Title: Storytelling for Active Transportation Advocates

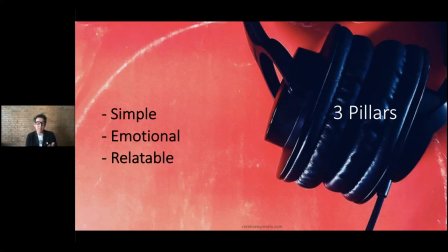503s
Unfortunately, there's enough toxicity in this space that we really need to cut through this. We need to reach across and really highlight our commonalities with the people we're trying to reach, those people that are potentially opposed to what we're positioning and offering and presenting.
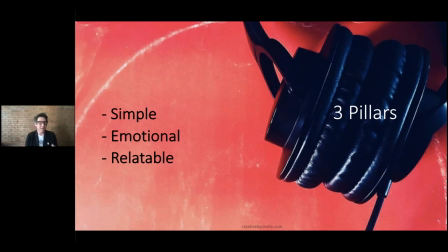519s
You know, we never want to frame up messages, bikes versus cars or drivers versus pedestrians. It's just not helpful if the goal is to, again, to reach across and bridge those gaps. You know, a respectful and approachable tone is always a good way to go if, again,
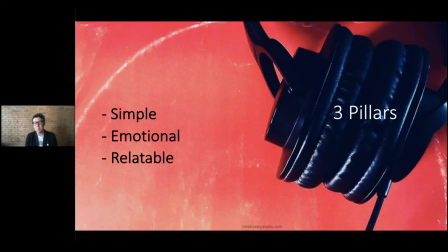536s
we're trying to convert people or at least shift the perceptions of who people outside the automobile are and what those shared spaces could do for all of us. It's, you know, it's really hard for people to listen or to begin to empathize with you if they can't relate to you.
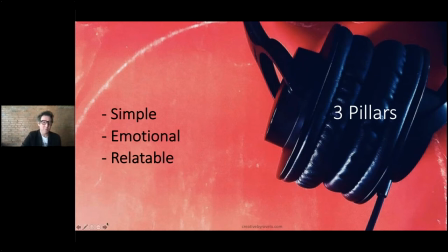552s
So I want to show a quick video, it's only 30 seconds, and then maybe we'll just have a quick chat on how these pillars apply in this video.
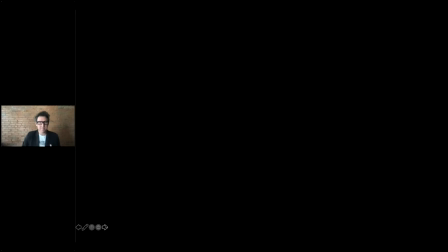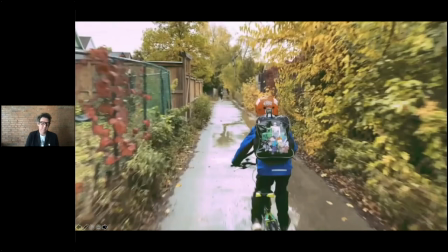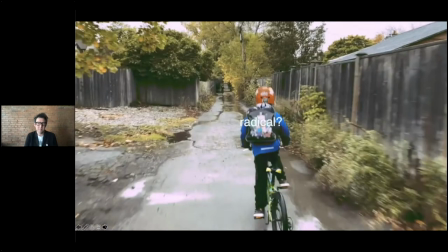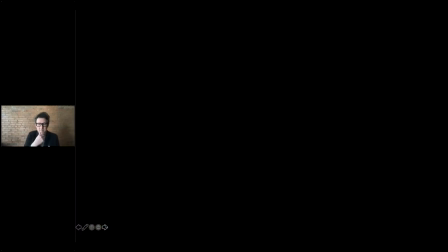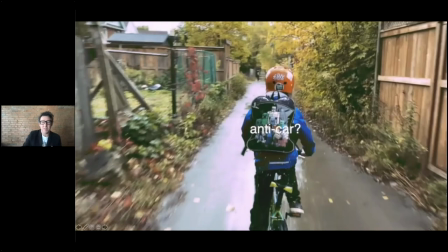583s
Okay, so that was a communication called the school run. And so if we look at the pillars we just mentioned is it simple well it's one continuous shot of a child riding his bicycle to school so it's a really simple
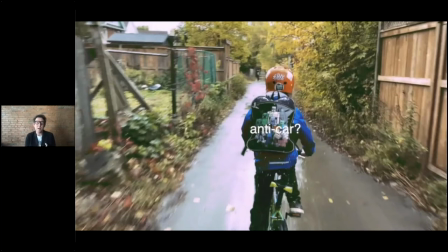596s
visual the text is very direct and it's asking clear questions that we already know the answer to but it's where we want our audience to reach their own conclusion to the answer that we're serving up for them so it's clear and it's clear visually and the message is quite clear um on
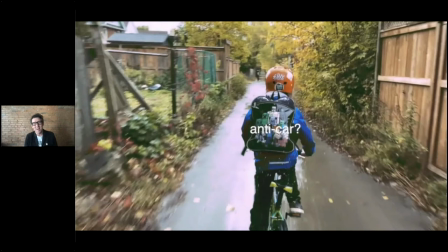614s
the emotional side of things what i was going for here was obviously a little bit of vulnerability because i think a child is universally seen as vulnerable so a child riding his bike to school kind of evokes that emotion um and if we look from a nostalgic point of view
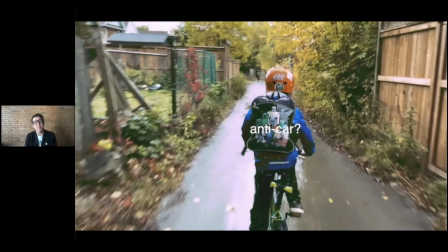631s
i think we can all remember many of us can remember sorry uh potentially biking in our neighborhoods biking to school or going the act of going to school these are things that we would remember fondly. So it brings that emotion of nostalgia. And the last piece would being relatable.
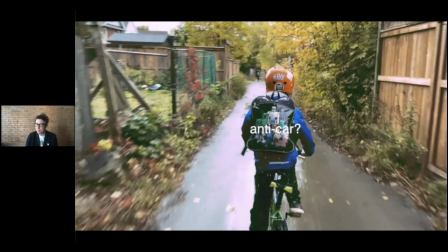647s
So that's similar on the nostalgia side is that we can all generally remember going to school, biking in our neighborhood. There's probably many parents that have children that would like them to be able to bike to school or have that independence that's been stolen from our kind of auto-centric spaces.
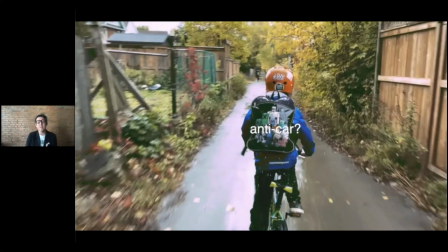664s
And finally, on the relatable side, showing a child is generally non-threatening so it's not an abrasive message it's not combative it's really just a visual that communicates something that we can all recognize as a good thing and
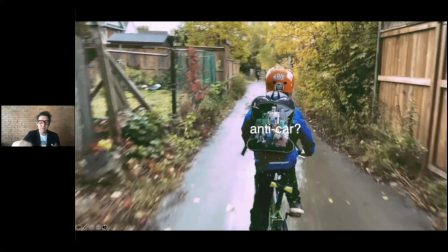683s
that was my presentation so it might have been a little quicker than I expected
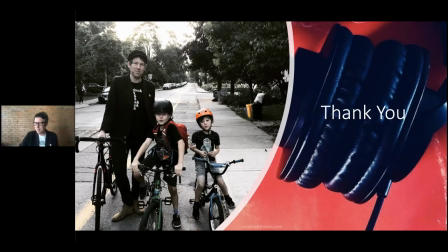689s
but I'm happy to pass it over to Marion Hooman Tom